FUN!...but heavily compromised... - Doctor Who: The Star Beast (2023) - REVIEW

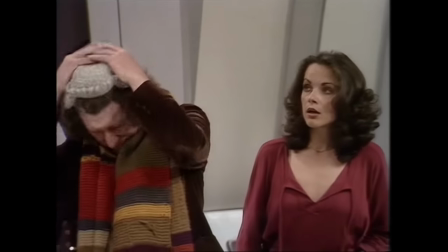Either way, it's a fun callback to the season 16 story, The Stones of Blood, where the fourth Doctor does exactly the same thing.
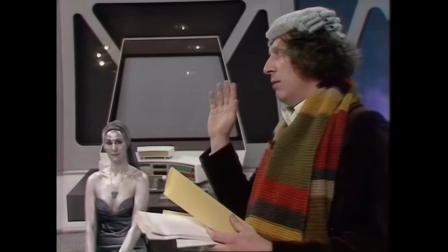Your Honours, I'm sure that my witness wishes to withdraw that last remark, don't you?
Yes, absolutely the same Time Lord.
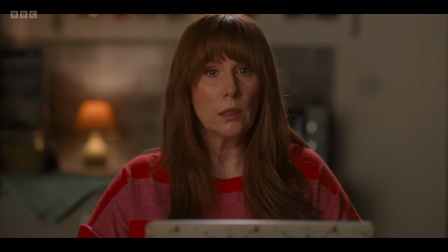But it's not just the classic series that this story takes inspiration from.
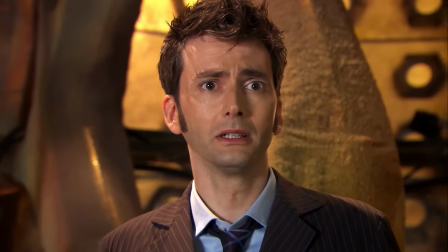I got the sense that even after leaving the show 13 years ago after the end of time russell t davis did not stop watching the show yes there's
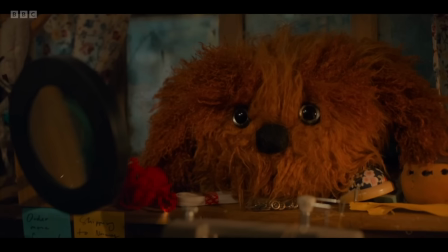chibnall era inspirations of increased diversity on and off camera we've got what appears to be a lupari plush toy in rose's shed but there's also
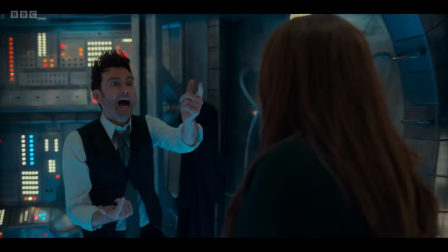the moffat inspirations from the connection of the doctor choosing his own name along with rose but also the incredibly sincere heart overhead resolution
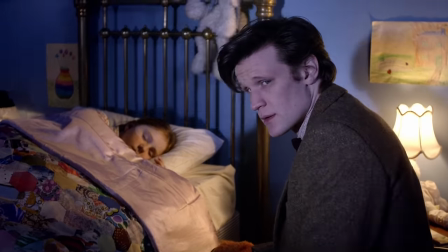akin to the series 5 finale where amy pond is able to drag the doctor
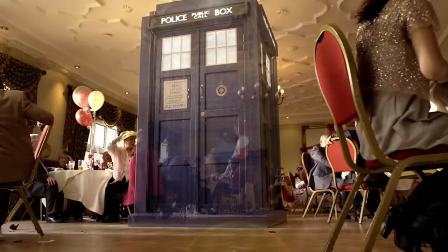back into existence by remembering him on the day of her wedding or with the ending
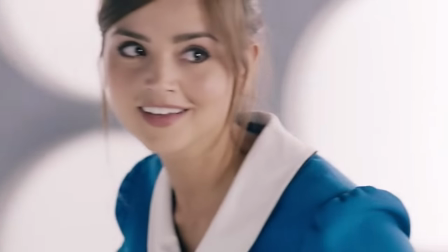of hell bent where clara is also given god-like status alongside the doctor but in a deliberate reversal to journey's end the doctor gets his memories
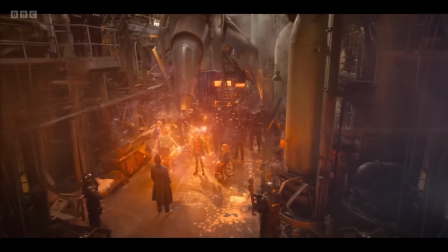wiped instead and clara gets to keep the power and the freedom if you can go along with those then i'd argue that in principle you should be
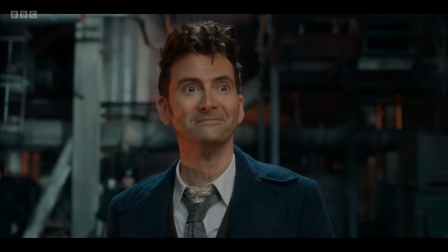on board with donna and rose's fate in this story but i will admit that the series 5
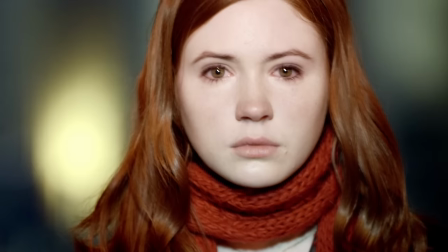finale in particular gave that ending way more time to breathe here
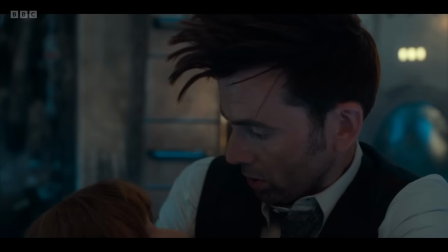Donna's supposed death it's just given zero time to feel credible to the audience and Rose and Donna just letting go of the Metacrisis powers
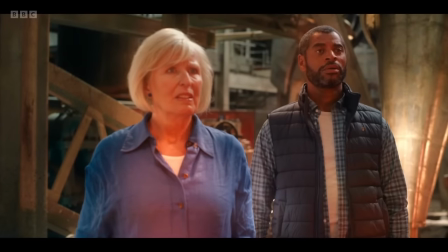genuinely feels like a cop-out.
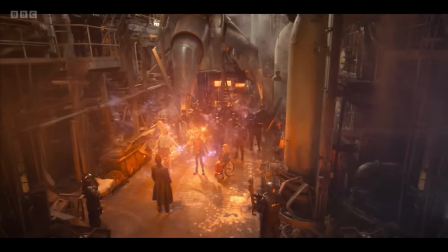I get the parallel of Donna giving all of her money away to be more like the Doctor and then giving up the Metacrisis to be more like
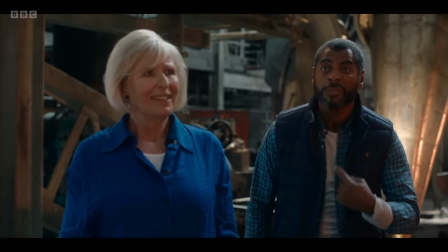herself along with her daughter but I think this needed spelling out a bit more logistically and thematically.
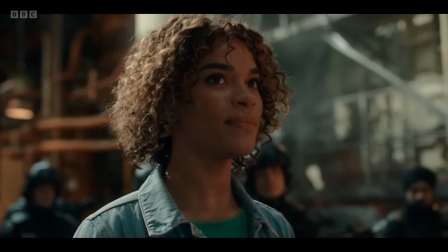It feels like an ass pull especially when combined with Rose being so underwritten in the episode
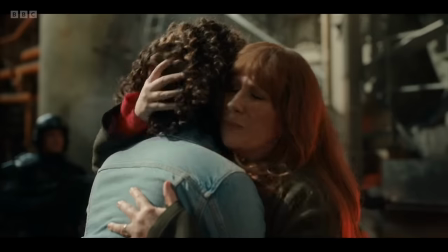that what should be a triumphant self-acceptance line after all these years
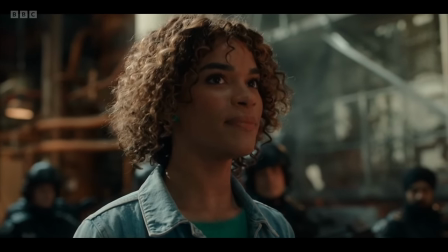i'm finally me it falls
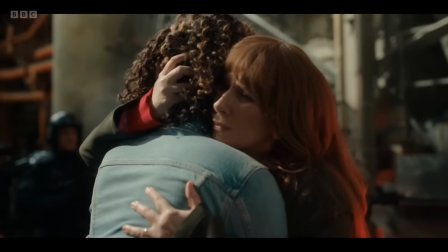flat we we didn't even know that was an issue for you it's literally never come up it's a shame
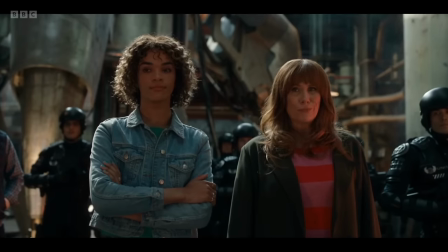you're not a woman anymore we should have understood we've got all that power but there is a way to get rid of it something a male presenting time lord will never understand
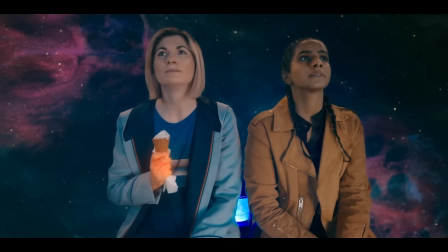just let it go the doctor was a woman a few hours ago what are you even on about so much for
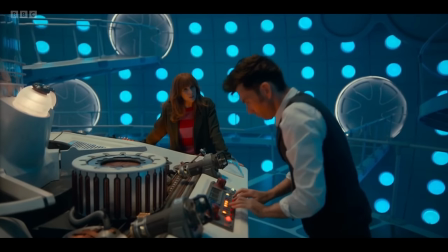the doctor supposedly remembering everything you can remember that donna takes her coffee with cold milk and recall every day of her after all of these centuries
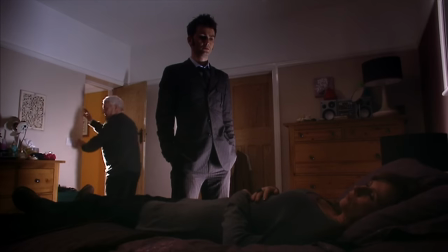but you can't remember to a couple of hours ago okay sure was the tenth doctor so self-absorbed in the series for finale that he never even
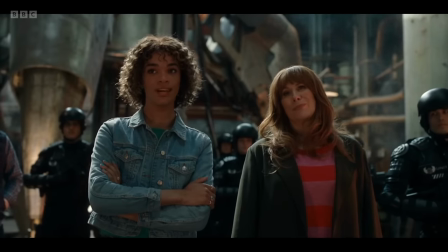considered that donna could just let go of the power don't misunderstand me however this is more just me being confused by the execution this is likely
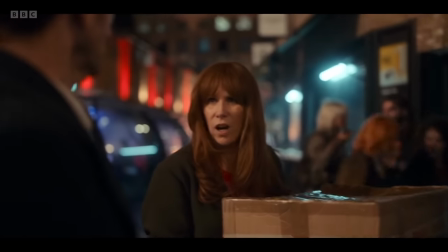just a fun jabs between friends akin to donna insulting the doctor's dress sense all the time if you're angry at this ending and taking it super seriously
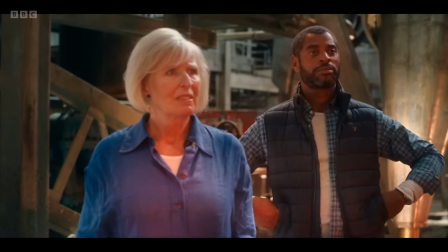i think that says a lot more about you than the episode personally but like i said a lot of this comes from rose being underwritten yes
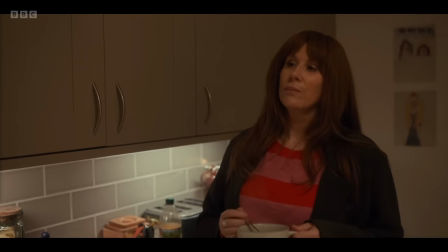there's the great scene of sylvia not really understanding but trying to be supportive we also have the scene of the teenage boys dead naming and insulting rose
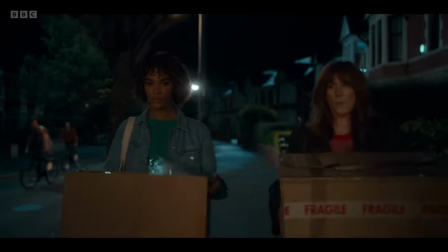in the street now there's pros and cons to the inclusions of these scenes but
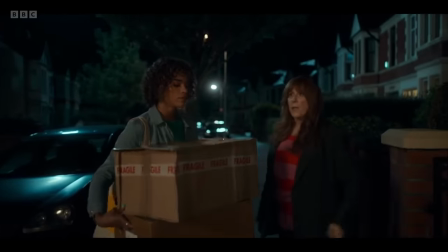notice how rose is the subject but she's not very active in
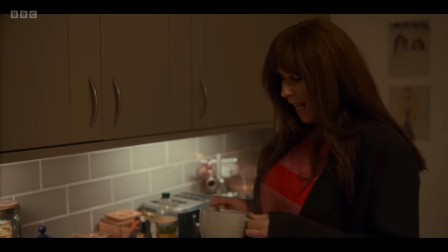those scenes a lot of the stuff is happening around her and we're actually learning very
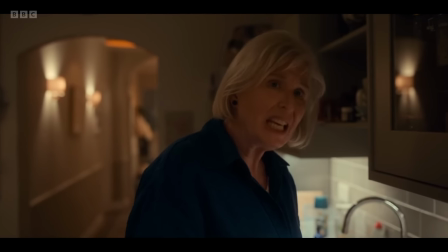little about rose herself obviously people can contain multitudes and i think
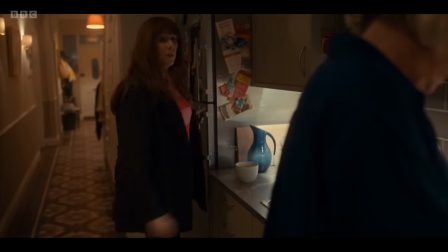it's worthwhile to depict these realities of transitioning but sylvia isn't the one
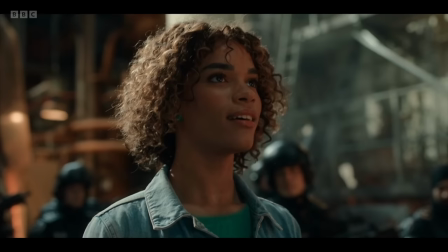with the self-acceptance speech at the end it's rose she's a trans teenager
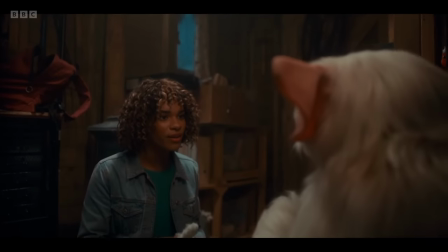who is creative and makes toys to help support the family but what else
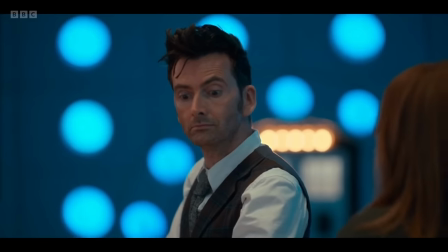she's barely a character and rose's school play well maybe not that she can't